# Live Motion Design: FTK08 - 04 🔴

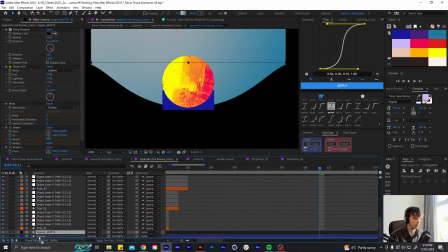(79:18)
Use a color to black. You can also turn the layer off. And then this trail here can be masked inside of the square, like so. Cool.
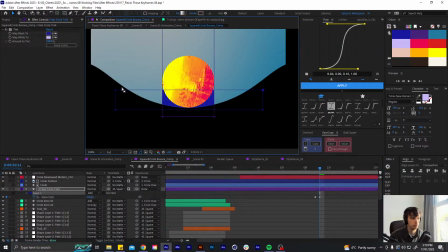Yeah.
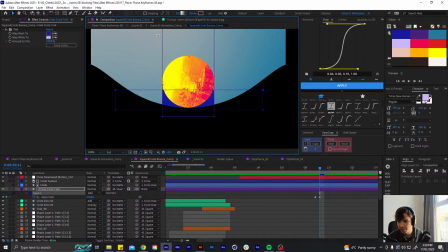(79:52)
Won't it be better to make this trail matte inside the cube? Oh, you're literally doing this right now, lol. Yeah. Yeah, we had the same idea. Yeah, it looks a little bit weird, like being outside, so yeah, let's get that in there.
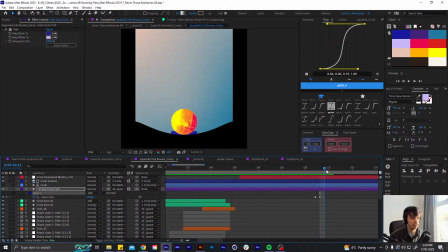(80:14)
And then there's only like a couple frames in this animation, so I'm just gonna animate this mask frame by frame to follow the circle upwards.
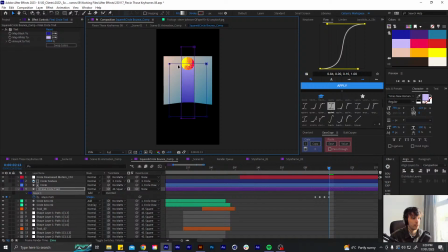(80:29)
And what I'll also do is probably animate the gradient points,
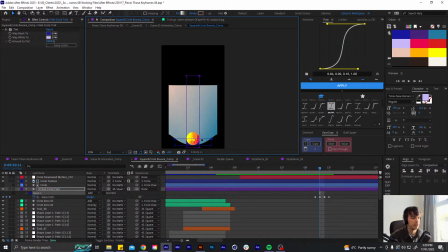(80:35)
so we're not just starting with like this deep blue color, we have the gradient like kind of like following upwards as well.
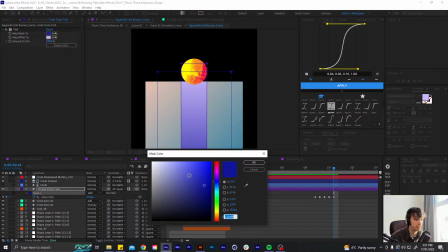(80:48)
And I'm just going to change the color of my mask so it's a little bit easier to read.
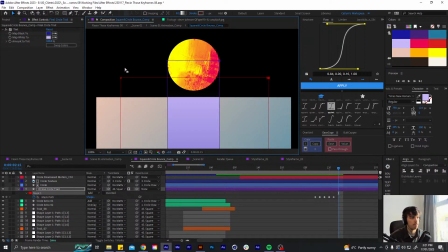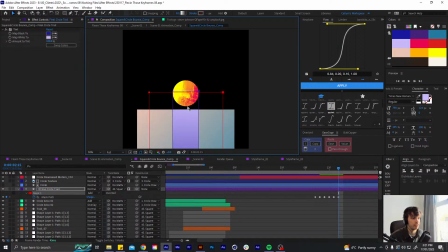(81:01)
And the only problem here is this is now being masked at the top.
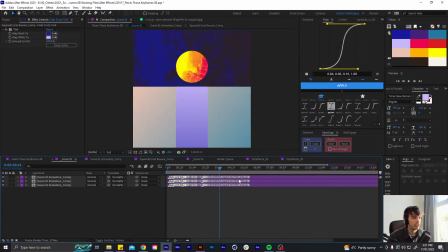(81:08)
But by this point we don't even see the bottom of the square anymore, so I reckon what I can do
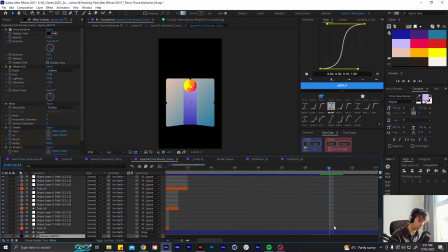(81:21)
is at this point
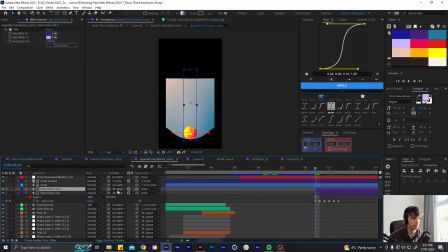(81:29)
make a new one that's not masked. So this one will be like the top section. And
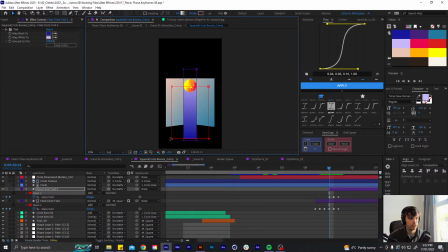(81:45)
it can even start here, and if I bring these points up, then we get the masking either way.
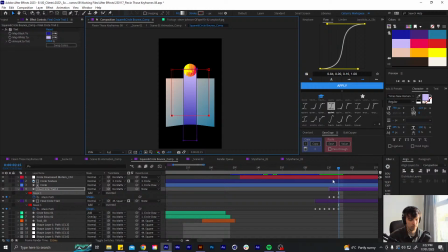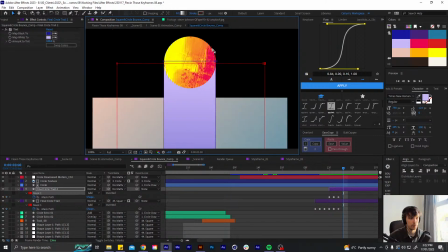(82:05)
Okay, I might run into some problems with that, but I'll carry on for now.
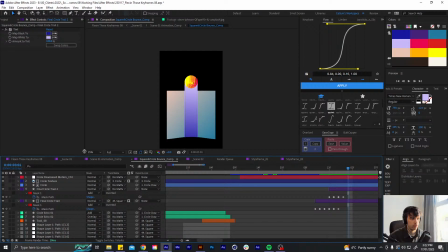(82:14)
Cool. Now
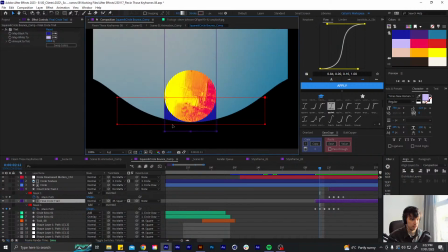(82:19)
like I said, let's animate the these gradient fill points here.
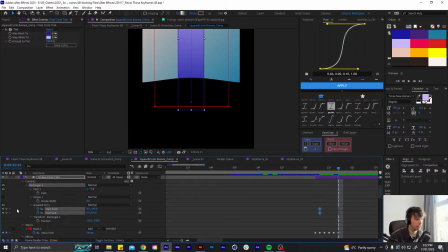(82:32)
So set these points like this.
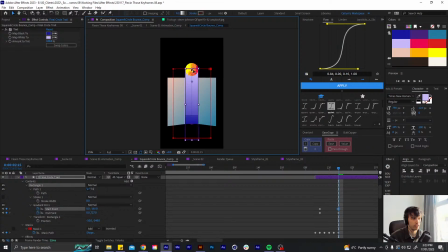(82:41)
So this is how I want to finish. I'll turn this off now, but I can fix that in a second. Yeah, so let's start more like this.